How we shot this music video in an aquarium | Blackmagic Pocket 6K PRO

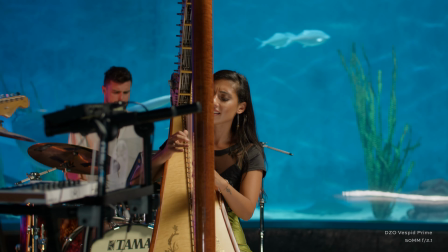And then finally, we essentially got the band members to be placed in the oceanarium by themselves,
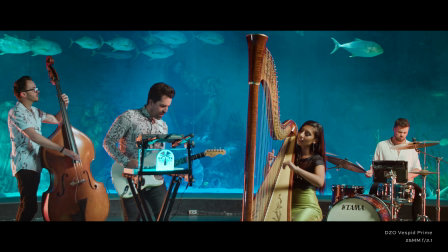while I took some of the band members to another spot in the aquarium, which was this massive tunnel of water and everything,
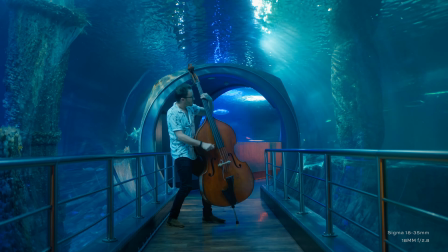where we could film them individually and again have something to cut into.
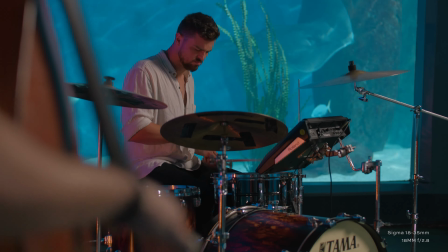Because with music videos, I think one of the most important things to do when it comes to actually getting shots when you are the DP is to make sure you get a lot of variety of things, because you want to make sure that people have their attention staying in that retention throughout the whole music video.
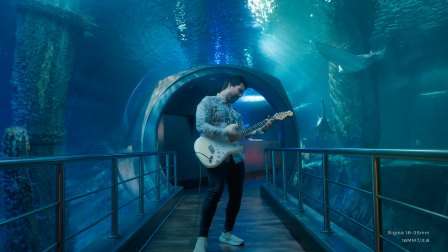Again, that's just my opinion for this project. It's not necessarily the right thing to do, but for this one because we wanted to keep it fast paced.
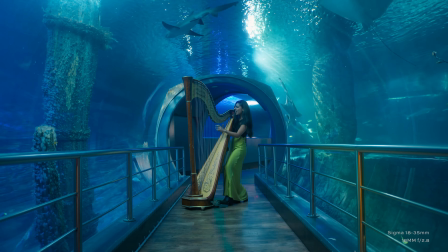Again, we wanted to make sure that we had a lot of variety,
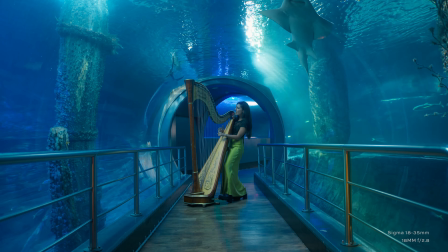and those wide shots in the tunnel and as well as the individual musician shots in the main oceanarium space with no other band members around was a really important one to do. We pretty much wrapped up shooting and hit the record button, or stopped on the record button, 5 seconds before all the lights went out,
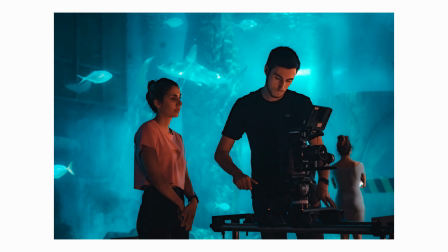and we really pushed to get those final shots, but we were quite happy with how everything turned out,
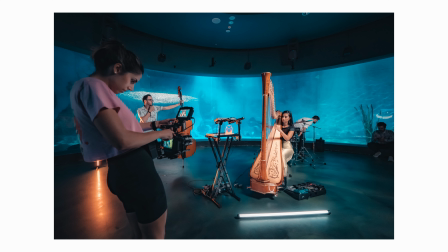and despite all the rushness, it was a really good shoot day, and the entire team was absolutely fantastic. But lastly, in terms of a cinematography perspective, which linked up to the post-production side of things, was that the final elements of this entire project, or essentially when the chorus mainly dropped or the final verse dropped in this music video,
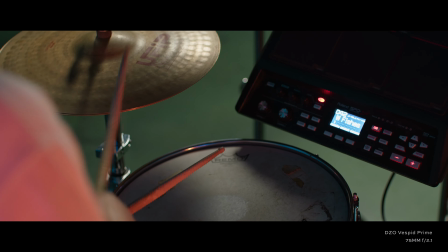was that we wanted to create a nice expansive film, or expansive feel, I guess you could call it.
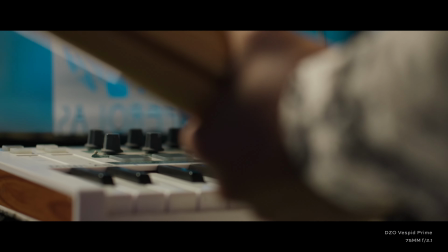So the whole film was pretty much guided and shot at 2:35:1, again a very standard cinematic aspect ratio. We wanted that to expand as soon as that final verse dropped to kind of showcase the entire aquarium. So I'll quickly put that right now.
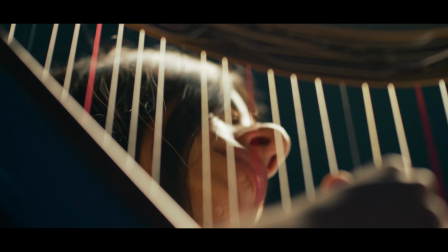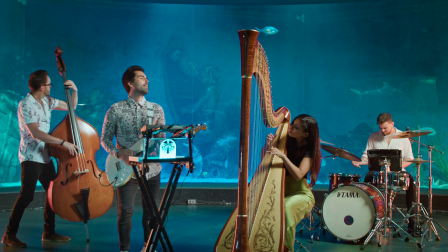So now let's jump over to the computer and have a look at the post-production side of things for this music video.
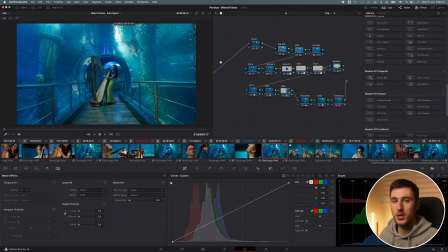Okay, so now we are inside of a tunnel within the oceanarium, and I wanted to go through some of the color grading that was involved in post-production with this.
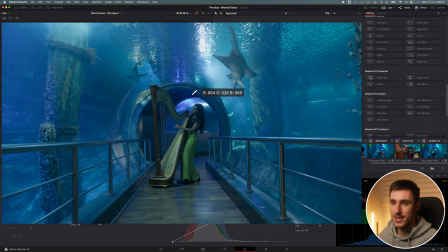This is the original shot. As you can tell, it's really kind of dark. It's hard to see Liana's face here on the harp, and we've got this little guy swimming up here. So it's an awesome shot, amazing leading lines and everything, really expansive, great location.
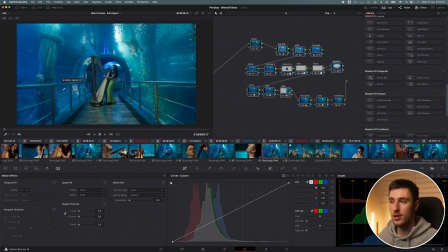So this is the before and this is the after, and as you can tell, there's a lot kind of going on here, and this is not very well organized, not too many parallel nodes, but again, I kept everything very sequential, and most importantly, I labeled everything. So quickly, this is the image straight out of the camera. Doesn't have too much character, so what I did firstly was just bring up the exposure and everything.
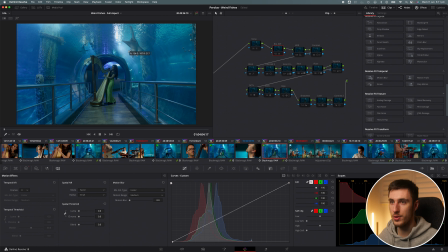It's a very underexposed image, as I wanted to get all the details in the highlights, so I brought that up a little bit,
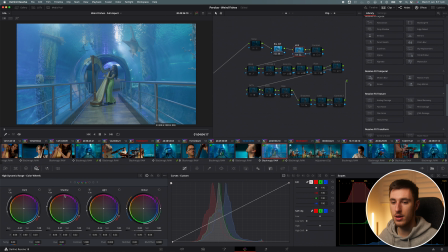made some adjustments in the HDR wheels here, so everything is quite flat right now.
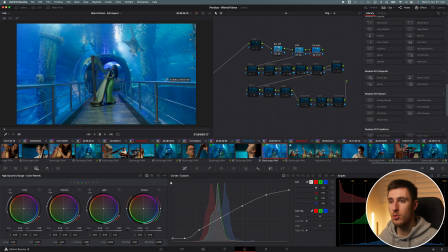Once I added in the contrast, again, we're getting a little bit more of a nice look compared to what it came out originally. I did some adjustments to the blue and the brightness in the blue section. So as you can kind of see here, some adjustments with the hue, saturation, as well as the luminance.
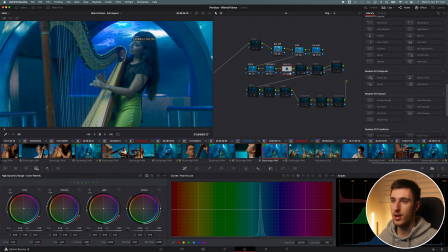The inner circle really needed to be brightened up. So this is exactly where her kind of face is. Again, this node here was lighting up her face.
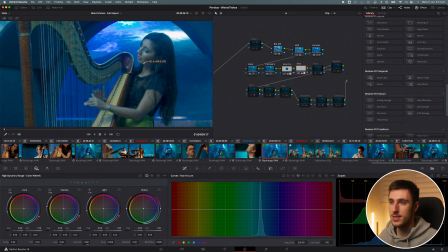So this is before and after, just to add a little bit of brightness on her face.
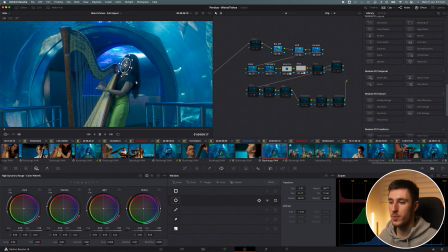And this was tracked using the tracker and then the power node window, just to add a little bit of like illumination onto her face, but not too much.
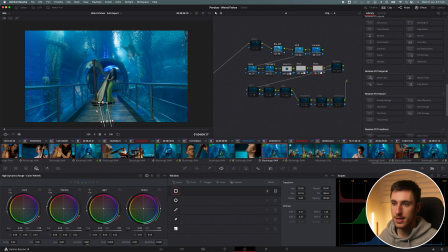In terms of some of the other nodes, we made some adjustments to the floor just here. Now, this is where kind of the bigger effects come in that I use with this project. We used glow and rays within DaVinci Resolve. Again, free effects that are inside the studio version of DaVinci Resolve, which are amazing. I added a nice little white glow here just to add some little sparkly effects.
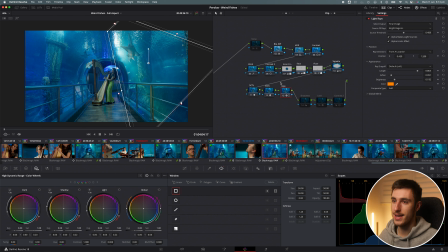And lastly, in terms of effects, we added this awesome green kind of ray, which essentially DaVinci Resolve tracks the bright elements of the screen and brings in a nice ray. And you can really like change how all of this is going. So you can kind of see some of the settings here. Alongside with this ray that was put in here as well, I added this power window, which wasn't tracked,
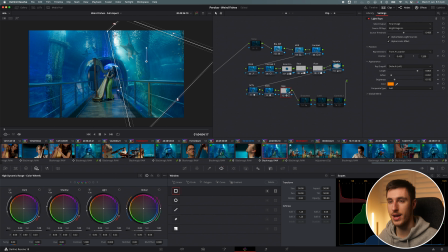but mainly just sectioned off to make sure the rays didn't really spill out on the other side of the image.
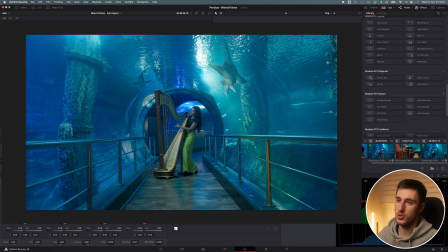You can kind of get the idea of what it took for me to get this image, which was very dark and kind of dark in these regions and brighter in these regions, to kind of swap it around and bring that whole picture up.